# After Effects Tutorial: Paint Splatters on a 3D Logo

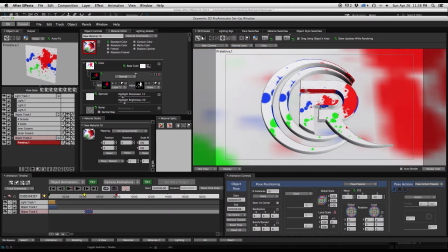(8:22)
We'll go down to our mapping options here. First let's highlight all of our layers.
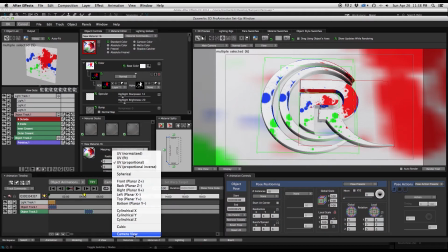(8:31)
We'll go to our mapping options and go down to camera view. It'll ask if we want to spread the mapping across all the selected objects.
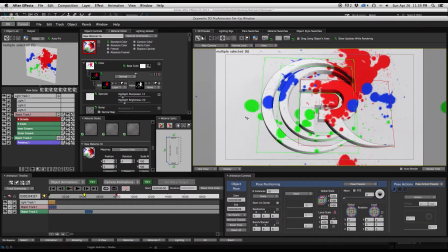(8:39)
Click yes and there did that. It used what the camera sees here to map our paint splotches across all the objects.
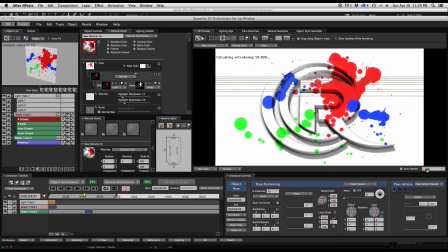(8:51)
Do a quick render test so we can kind of see what this looks like. I like this camera view for a couple of reasons. One because we're able to map it on this large plane, but also I like the random feel it gives to it because we have some paint splotches that are kind
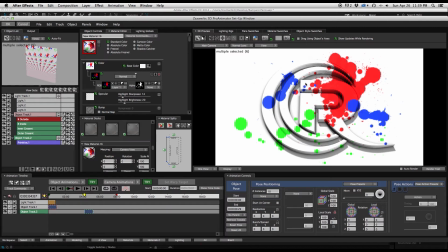(9:07)
of here on the top and they go bend around the edge and we have just some random little splotches, random little spots here and there. I think it's a nice, helps with the organic look of the paint splotches to begin with.
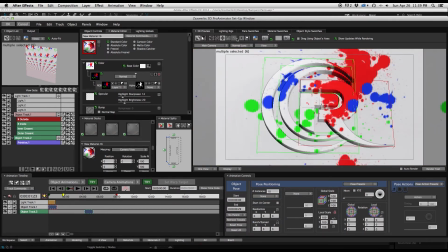(9:22)
One thing we're going to see, we're going to animate this with the After Effects camera,
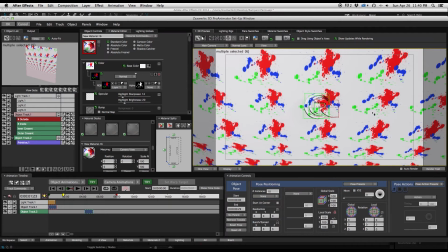(9:27)
but if we zoom out a little bit we see that it tiled the background and we don't want to have all these extra paint splotches on this background layer, but that's easy enough to fix. We can do, leave these all still highlighted, go down to this tiling and do no tiling.
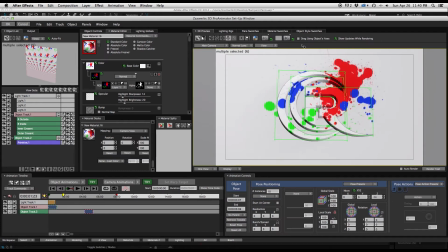(9:45)
And there it takes it away. So all we have is just what was in the original camera view.
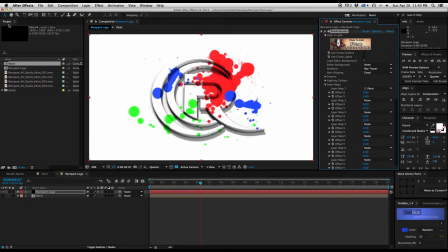(9:53)
So then click OK. And there it is. Now let's animate using an After Effects camera.
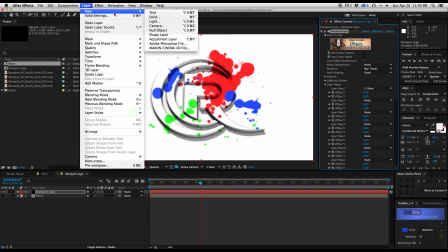(10:00)
So let's do Layer, New, Camera.
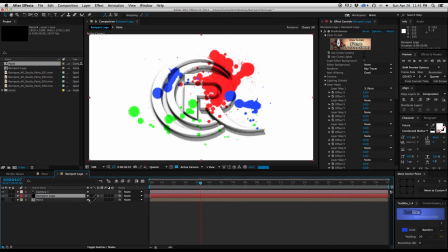(10:05)
On this rampant logo layer, to speed things up a little bit, let's change this to Draft Mode,
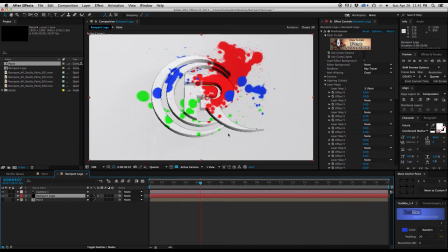(10:10)
which will take away our shadow and our detail, but we're going to be able to move it around much more quickly.
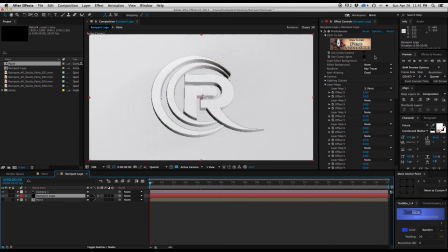(10:16)
And also on this rampant logo layer we need to click use comp camera,
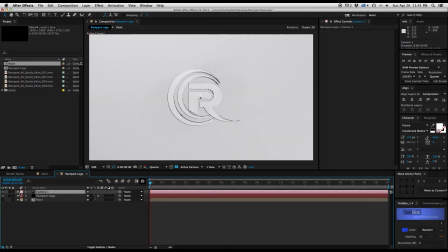(10:21)
then we can go to our camera and twirl down to the transform, make a keyframe here and grab our camera tool and we'll start off with our logo far in the distance.
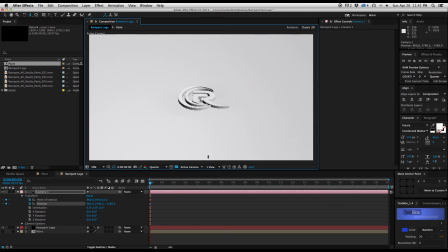(10:34)
If I hit C repeatedly I can cycle through the camera options. All right, now let's go about 10 frames forward. If I do Shift-Command-Arrow to the right, Shift-Command-Right-Arrow, I will go forward 10 frames.
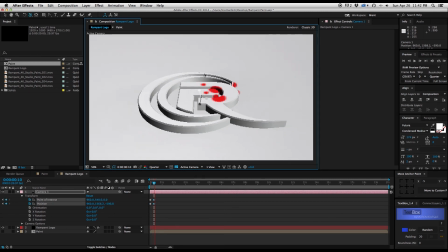(10:50)
We'll zoom this forward and tilt it, position it here, maybe a little bit more forward. And now let's go ahead to, like, let's say 3 seconds,
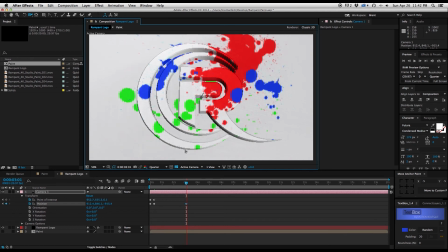(11:04)
and we'll just do a little bit of a rotation on this to make the logo a little more, come forward a little more. And let's do a quick RAM preview and see what this looks like.
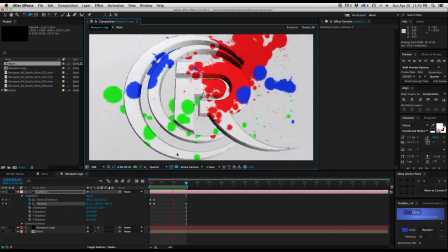(11:16)
So you can see it zooms forward, but then it keeps zooming forward a little bit before it finally settles.
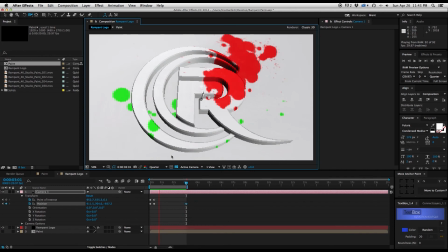(11:24)
And that's actually not quite the look that I want. The camera move is not doing exactly what I want it to do, but I can fix that pretty easily.
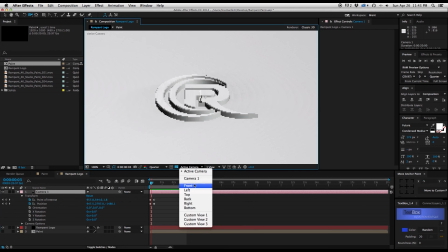(11:33)
If we go into one of the other views here, like say the left view,
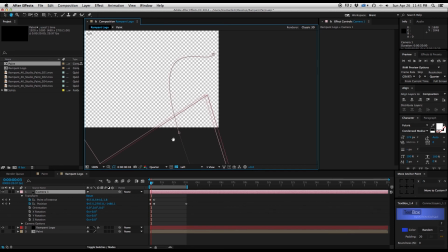(11:37)
and zoom over here, we can see here's our camera path. It's got this little curve to it. But we can fix that by going up here to the convert vertex tool and
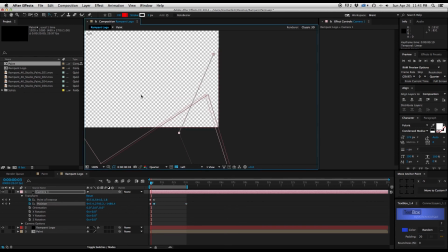(11:50)
just clicking on these keyframes to straighten them out. Now if we go back to our active camera and do another RAM preview,
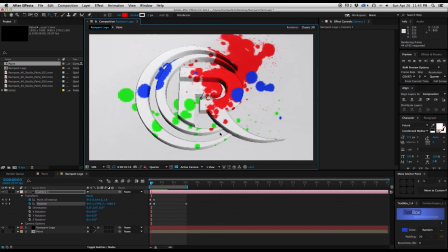(11:58)
we'll see that it zooms forward and then just does it's slow tilt as the paint's coming on.
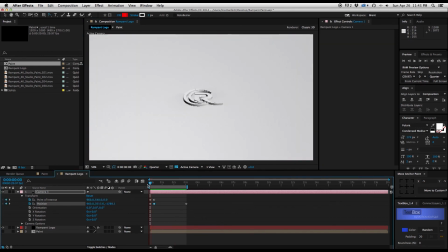(12:07)
Now one thing I think I want to have that paint come on just a little bit sooner so I can very easily go to this paint layer that is our texture map and move a little bit forward in the timeline until right at the point where the paint starts coming on.
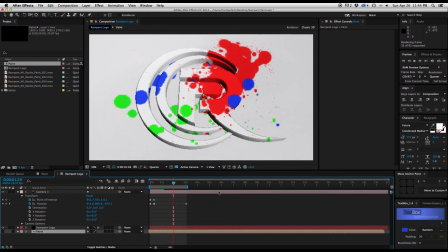(12:22)
So we have a pretty cool paint splatter effect on a 3D logo using Zaxworks Pro Animator and the Rampant Design Tool Studio Paint.